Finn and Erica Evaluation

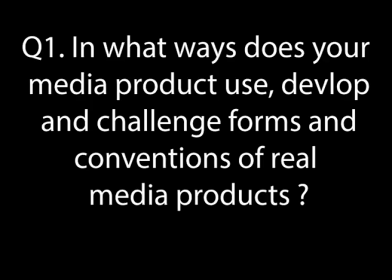Question 1. In what ways does your media product use, develop, or challenge forms and conventions of real media products?
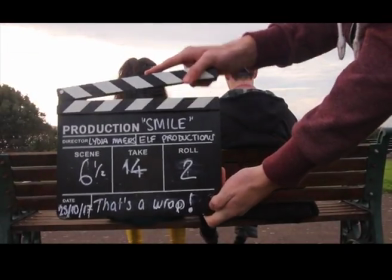The film. Conventions define many things, including what a short film is, the genre, narrative, and visual elements.
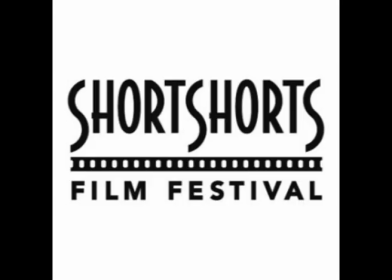The main convention we used was the length of our short film. Short films are mainly shown at film festivals and therefore last between 5 and 15 minutes.
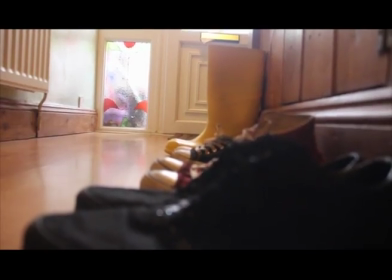This meant we had to be conscious of the time we used, including titles, transitions, and credits, and we had to refine ideas to make it achievable and to work within the time frame, while simultaneously still illustrating a narrative.
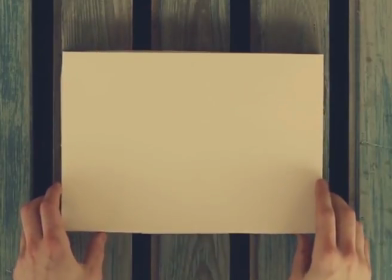Another convention we used was from our main inspiration, the work of director Wes Anderson.
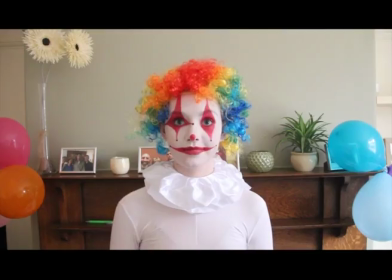We mainly focused on his use of visual storytelling through set and costume design, which creates a bright and vivid
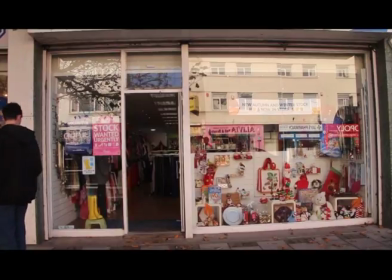presence in his films, as seen in both features such as the Grand Budapest Hotel and Castello Cavalcanti,
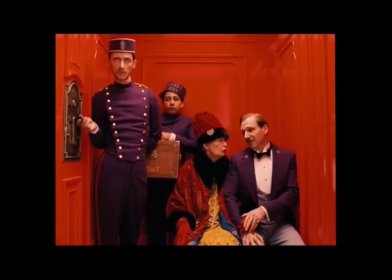while the narrative itself deals with much more complex and mature themes.
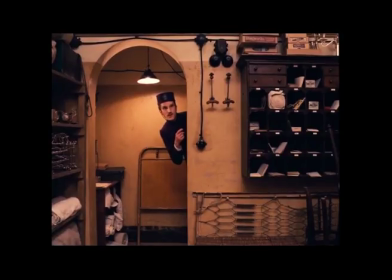For example, the Grand Budapest Hotel deals with issues such as death, inheritance, relationships, and grief.
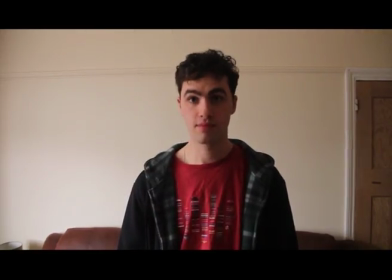Our own narrative is based on our main character's struggles with self-esteem, depression, and anxiety.
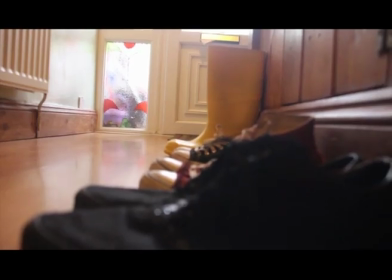Following Anderson's attention to colour and palette, we showcase this throughout, using the colour yellow as our main tone in the film,
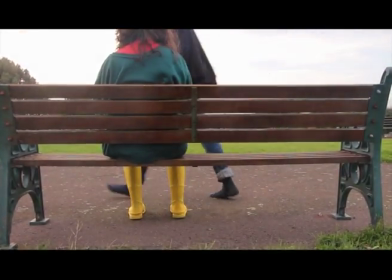which develops in intensity throughout, culminating at the end when we see his happiness being related to the colour.
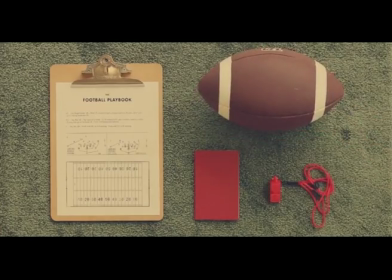Another convention that we focused on from Wes Anderson's work was the framing of shots.
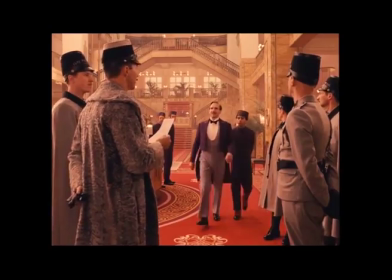The main focus within shots in the Grand Budapest Hotel, Castello Cavalcanti, and the Darjeeling Limited is symmetry, and techniques like the rule of thirds and depth of field.
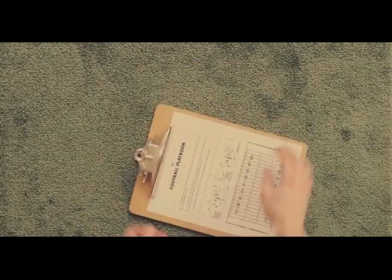Shots often pinpoint the main point of focus as the centre throughout the central framing of an object or person, which gave us the idea of placing everything centre,
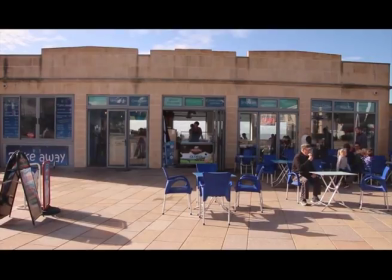with props and costume mirroring Anderson's aesthetic symmetry to underline any focus points within our narrative to help tell the story.
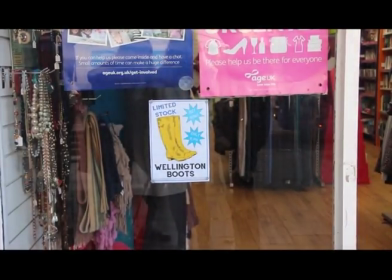This became very important for when the wellies are first introduced, as they grow for a motif for the protagonist's happiness.
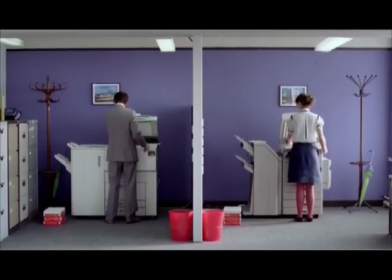We developed the convention of characters in our short film.
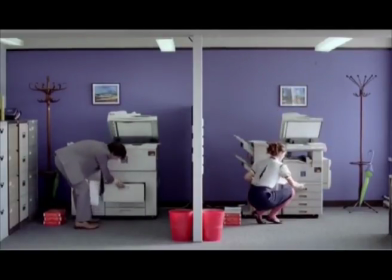Characters within short films are often limited and have little backstory, as you only have a few minutes to illustrate a narrative.
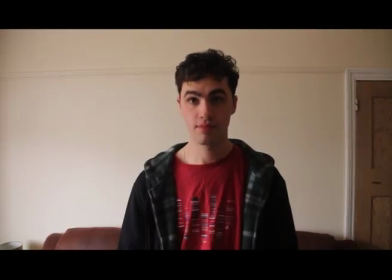Following this, we had one protagonist, but we also added some supporting characters to complement the narrative to help to progress the story.
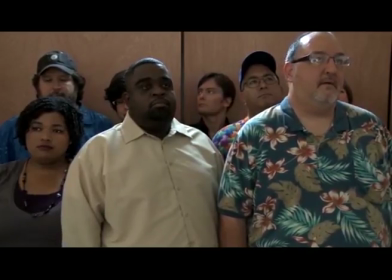The decision was influenced by the short Elevator, in which multiple supporting characters are used to convey comedy and drive the narrative.
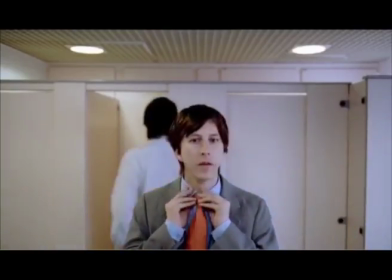We also developed the conventional situation, which is usually an everyday scenario with a twist.
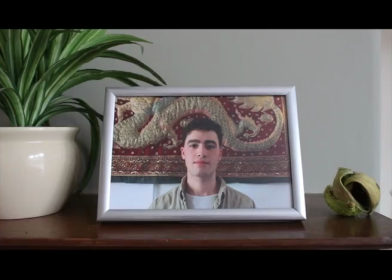We kept the story closely linked to the contemporary ideas of being unhappy and kept it relatively naturalistic.
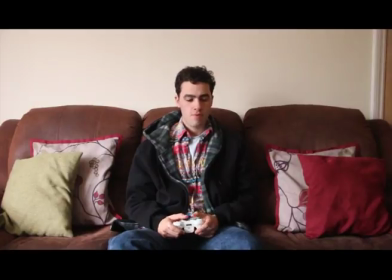However, we exaggerated the idea of struggling to find happiness and gave a quirky and improbable solution to put an original spin on the short.
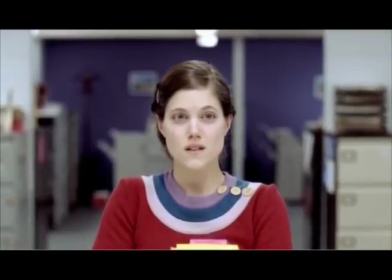We challenged typical short film conventions by having a rounded story arc, as a lot of shorts leave the story unfinished or open at the end.
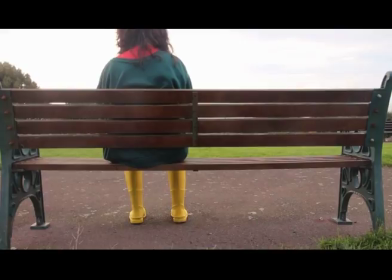Our story, rounding off into a new equilibrium, is one of the ways we challenged conventions.
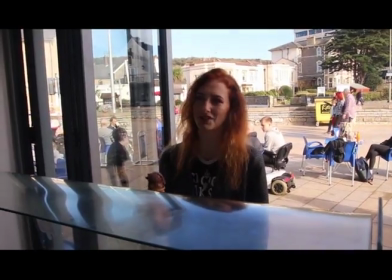We also challenged conventions by having only one line of dialogue within our film to tell the story visually.
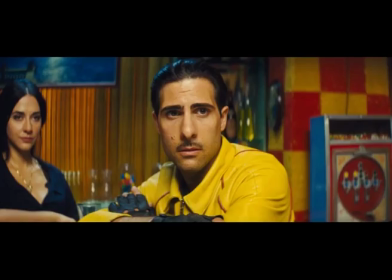As Wes Anderson was our main inspiration, watching his own short films gave us ideas of using his style to tell the story through imagery.
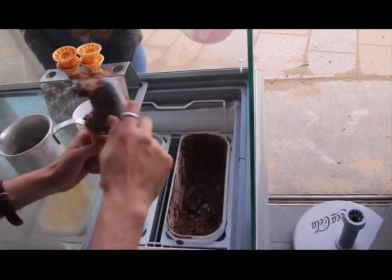Even though characters within his shorts talk, we wanted to challenge the convention to create a narrative that relies on visuals instead of words.
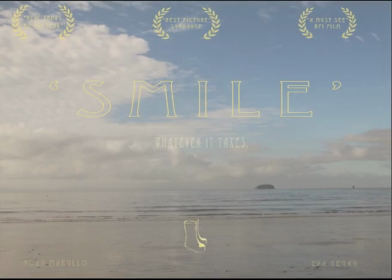Posters. With regards to our posters, they're filled with conventions.
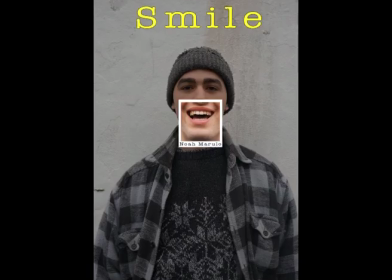One we used was the use of title, and we made it yellow to complement the brand and suggest about the narrative.
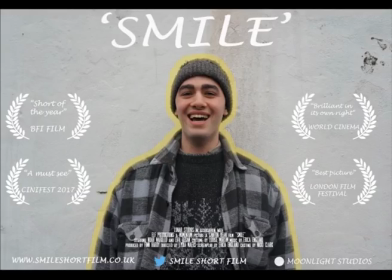Another convention we used was institutional information at the bottom of the poster to make our poster look professional.
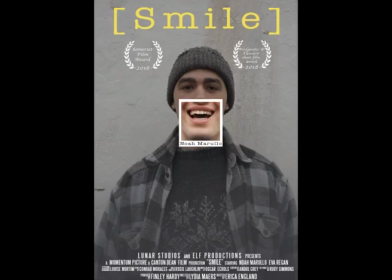This gives the audience information like the studios that produce the film and is a key part of marketing.
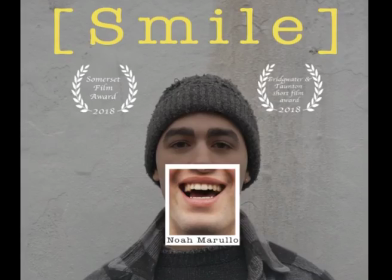A convention I developed within my poster was the actor's name. I featured the actor's name on our poster, however I tried to integrate the actor's name into the poster rather than have it separate and apart from the rest of it. This makes it look carefully considered and more professional. A convention I developed was the image of the central character.